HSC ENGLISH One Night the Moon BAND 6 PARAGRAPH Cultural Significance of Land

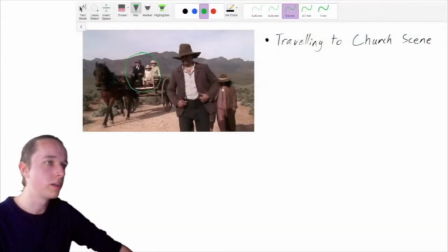It shows a very obvious contrast between the European family and the Aboriginal family. it shows a contrast in you know perceived social status it shows a contrast in culture like specifically with relation to land it
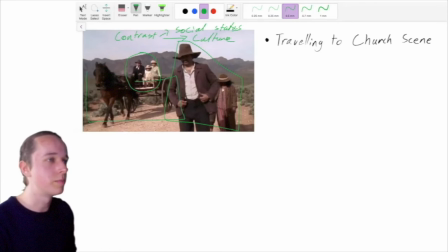shows this idea that europeans consider themselves above the land so here's some fluffy english magic that i employed when i was doing my hc and i said that the fact that the europeans are like literally physically higher than the land is a metaphor
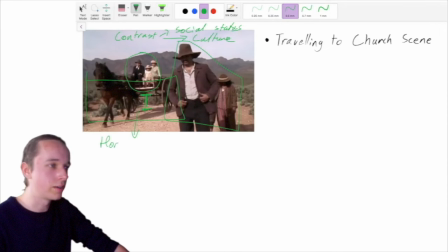for how they can like they're riding on a horse and cart right it's a it's a metaphor for how they consider themselves figuratively above the land so that the them being literally above the rent above the land is a also serves as a metaphor for the fact that they consider themselves more powerful
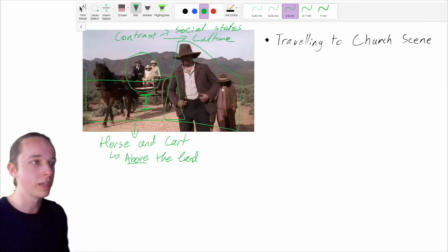than the land they consider themselves to be able to have control over the land to be able to own the land whereas the uh the aboriginal family is walking instead of riding a horse and cart, right? They're sitting, like the European family is sitting, riding on a horse and cart, whereas the Aboriginal family is walking.
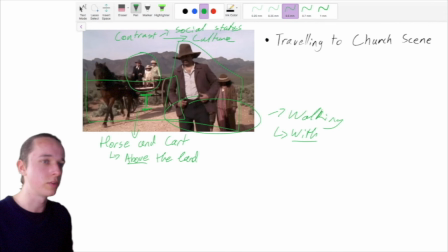Again, it shows this kind of more intimate connection with the land as opposed to control of the land or being above the land.
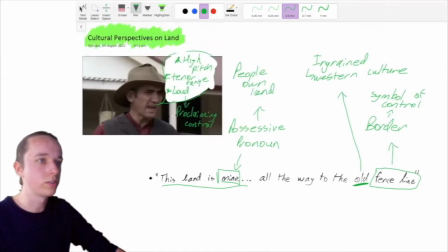Okay, so how do we use all of this, or how did I use all of this within an essay?
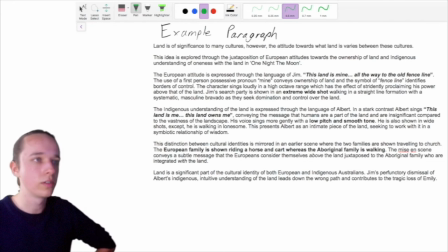So here's an example paragraph that I wrote that I would have actually used in my HSC.
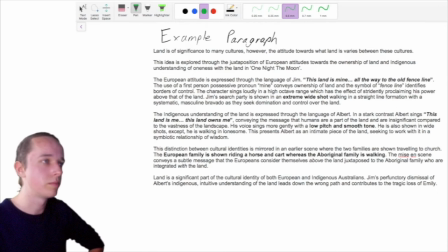I'll read it first, and then I'll notate the structure. Land is of significance to many cultures. However, the attitudes towards what land is varies between these cultures. This idea is explored through the juxtaposition of European attitudes towards the ownership
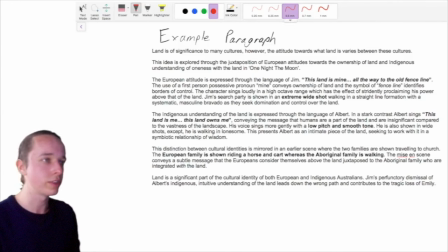of land and indigenous understanding of oneness with the land in One Night the Moon. The European attitude is expressed through the language of Jim.
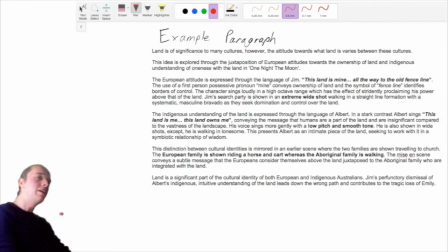this land is mine all the way to the old fence
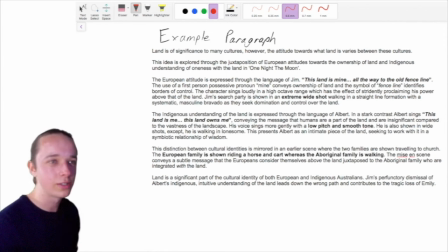line if you look forward to nothing else within this course look forward to all the great memes that will come the day of your paper two surrounding this quote anyway the
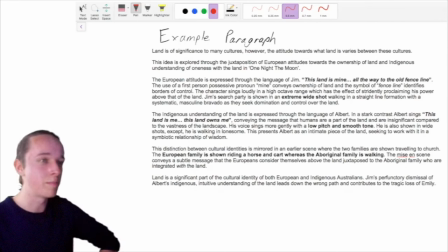use of a first person possessive pronoun mine conveys ownership of land and the symbol of fence line identifies borders of control the character sings loudly in a high octave range which has the effect of stridently proclaiming his power above that of the land jim's search party is shown in an extreme wide
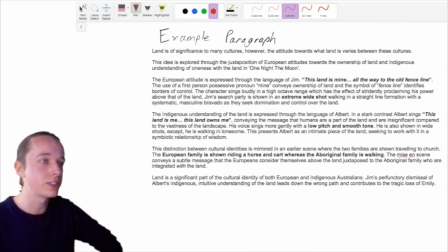shot walking in a straight line formation with a systematic masculine bravado as they seek domination and control over the land so right there systematic masculine bravado you might scoff at me when you hear that but that's some that's some fluffy english language now your your markers will reward you highly for that because they think it's sophisticated.
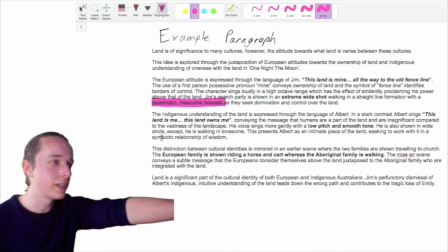So I suggest that you end, like what I, you'll see here down here as well, symbiotic relationship or wisdom.
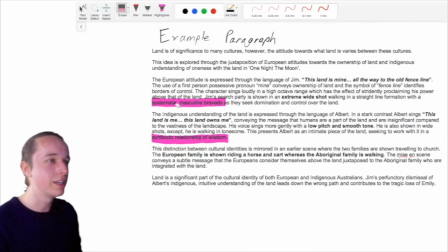It's, it's basically BS, right? But it makes you sound sophisticated. And if you use it correctly, you'll, you will get higher marks for that. You know, okay, next section. The indigenous understanding of the land is expressed through the language of Albert. In a stark contrast, Albert sings,
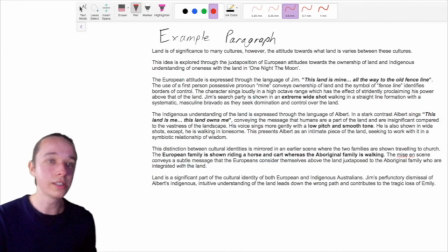conveying the message that humans are a part of the land and are insignificant compared to the vastness of the landscape. His voice sings more gently with a low pitch and smooth tone. He is also shown in wide shots, except he is walking in lonesome.
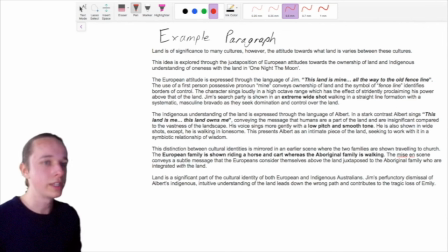This presents Albert as an intimate piece of the land, seeking to work with it in a symbiotic relationship of wisdom.